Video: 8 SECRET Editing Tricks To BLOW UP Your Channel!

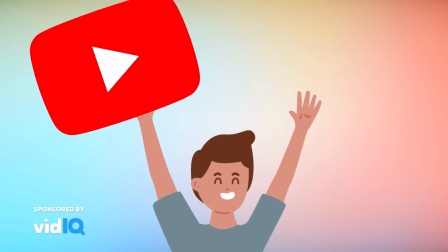[0:00]
So, you're running a YouTube channel and you absolutely love it. The only problem is that people don't watch your videos. They immediately leave and your retention curve looks like this. Well, I've got 8 editing tricks today that will make your retention look more like this.
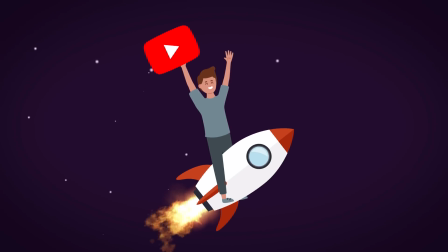[0:13]
And with a better retention, your views will go up, your engagement will go up, and your channel will grow. Everything comes down to pacing, and the J and L cut are the king of that. Which goes a little bit like this.
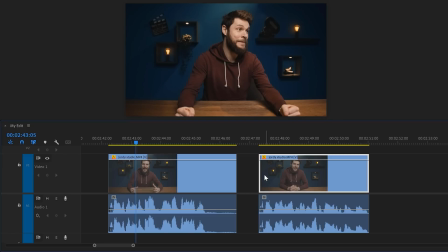[0:24]
Here we have two clips in the timeline. Now to make a J-cut, trim the video of the second clip to the right. That way we have the audio playing before the second video comes in. Now snap the clip against the first one and let the audio overlap.
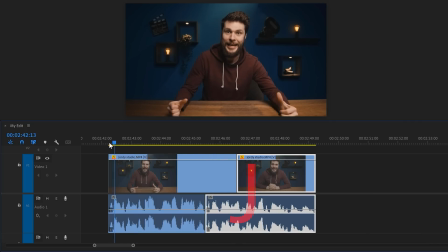[0:37]
A J-cut literally looks like a J letter.
And I will become an even better and stronger video editor. Now the first tool on the list is gonna be hard to tame as it's pretty fierce.
Now I actually do that a lot of my videos and the same thing can also be done the other way around, which is the L-cut.
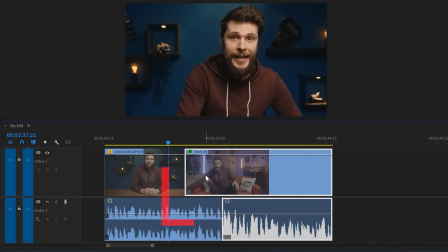[0:52]
For example, when you already introduced the next scene while you're still talking in the previous scene.
Then just type in something like, how to create a simple title animation in Premiere Pro step by step.
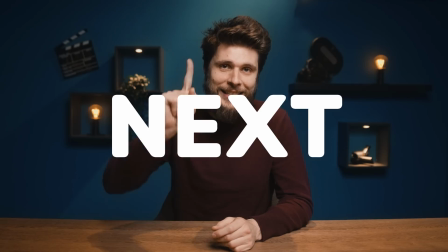[1:02] So I was watching this tutorial from Ben Marriott.
Next is text. It emphasizes the most important words. When you ask the viewer to subscribe, you can say, please subscribe. Now the word please is more fragile and shy, so it's smaller.
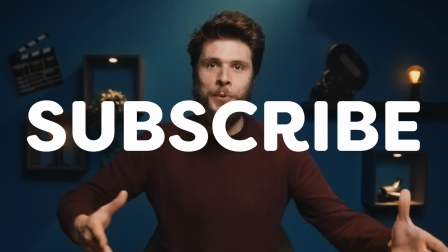[1:15]
Perhaps even slanted a little bit. But then subscribe is what you really want to draw the attention to, so you make that bigger. Text can also be very visual. If you like to express how big something is, you can say this box is super, super, super big. Every time you make the text super bigger and bigger, which visualizes the scale. And look at that, your retention curve is already growing, but you're not even close to a successful YouTube channel yet.
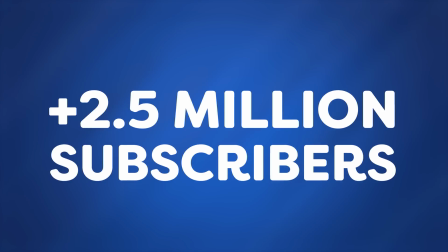[1:38]
That's why I highly recommend to check out my latest course in which I share all the secrets to grow your own channel.
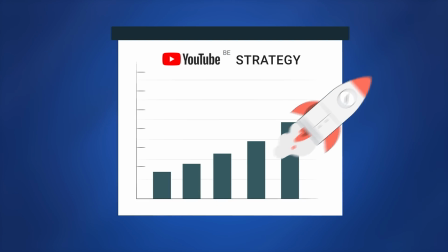[1:45]
Now, this is information that you do not find online, and it's the same strategy that the biggest creators like MrBeast follow. You know, just check it out guys and I'll give 20% discount to the first 100% to purchase the course.
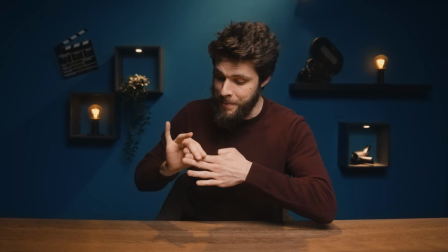[1:56]
Link in the description down below. Now, did you know that I can also detach my thumb? Welcome to trick number three.
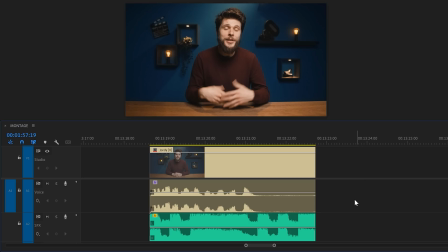[2:02]
I just made a stupid joke and it wasn't even that funny, but I'm sure you giggled. That is because I cut off the music at the moment the joke happened. That will pull more attention to the joke itself, which makes it funnier. This is a technique used in comedy all the time. Now, you can amplify this effect even more by zooming in quickly when making the joke. To do that, I like to use the transform effect.
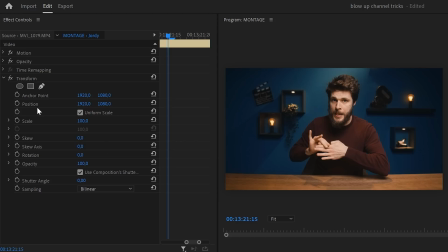[2:23]
Drag it onto the clip and go to the effects controls. Now set a scale and position keyframe and move three frames further.
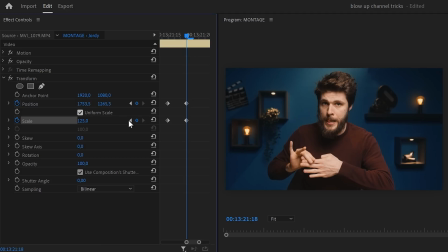[2:29]
Then zoom in a little bit and adjust the position as well. Select the first keyframes, right click them and choose ease out. Then select the last keyframes and choose ease in. That will make the animation smoother. And of course, don't forget to increase the shutter angle to add some motion blur to the animation.
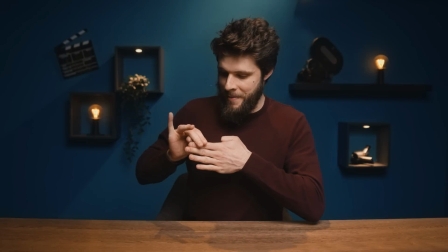[2:44] Here, my thumb is coming off again.
Alright, the next one is actually a tool. In fact, it's helped me build my own channels. And those who don't know, I also run the Cinecom channel which has over 2.5 million subs. Now that tool is called vidIQ, they're also sponsoring this video. And I've been using it for years now and it played a big part in my success.
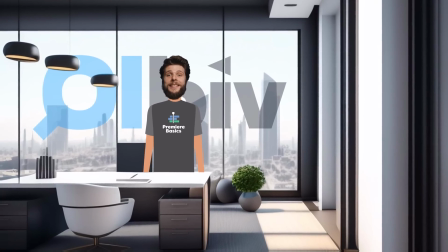[3:04]
And for this video, I teamed up with the guys over at vidIQ so that you can sign up for just one dollar. That's 98% discount or literally half a coffee.
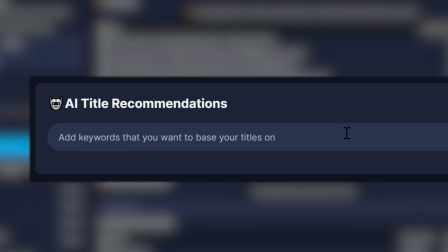[3:12]
Now once you log in, you will get access to a ton of secret weapons such as a title generator that works specifically for your audience. Just type in a few keywords like masking Premiere Pro tutorial and the AI will come up with a title that your viewers can't resist.
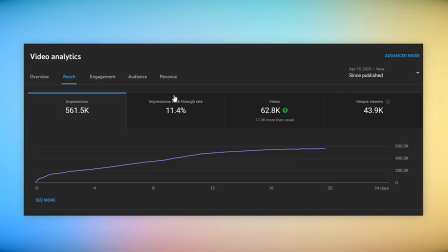[3:26]
We oftentimes get click-through rates over 10% with some of these suggestions. Oh god, I'm really giving away my secrets here.
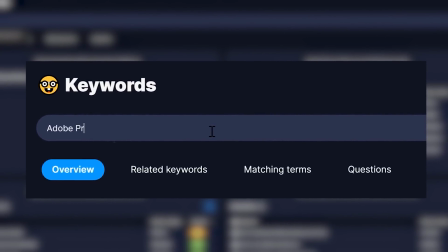[3:32]
Anyways, the keyword research tool is extremely overpowered. You can type in a keyword like Adobe Premiere Pro for example and check how well it performs on your channel.
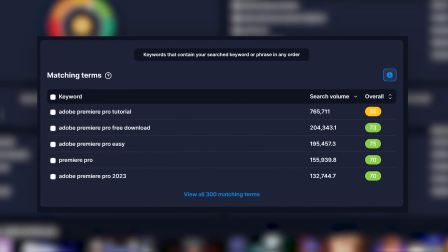[3:41]
You can also see matching terms to see what people oftentimes look for. It helps to give you ideas for future videos. You know, we all have these days where we have no inspiration for a video. Well, then you just go to daily ideas and boom!
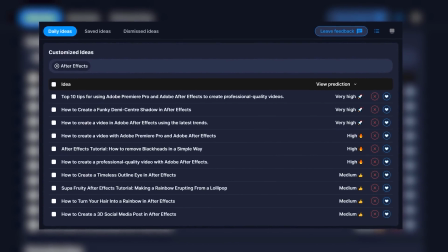[3:53]
Here you can see amazing ideas generated specifically for your audience. And if you have any questions about your YouTube channel, just ask the AI YouTube coach.
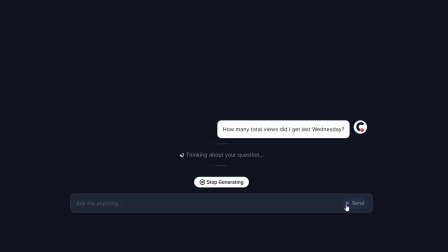[4:00]
Let me just try something here. How many total views did my last Wednesday video get? Holy cow, that's amazing.
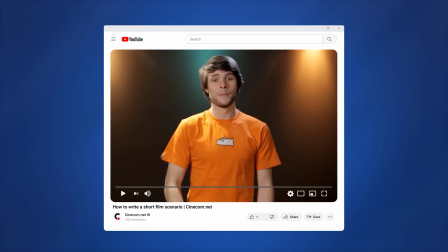[4:06]
Alright, I know that starting a YouTube channel isn't easy, guys.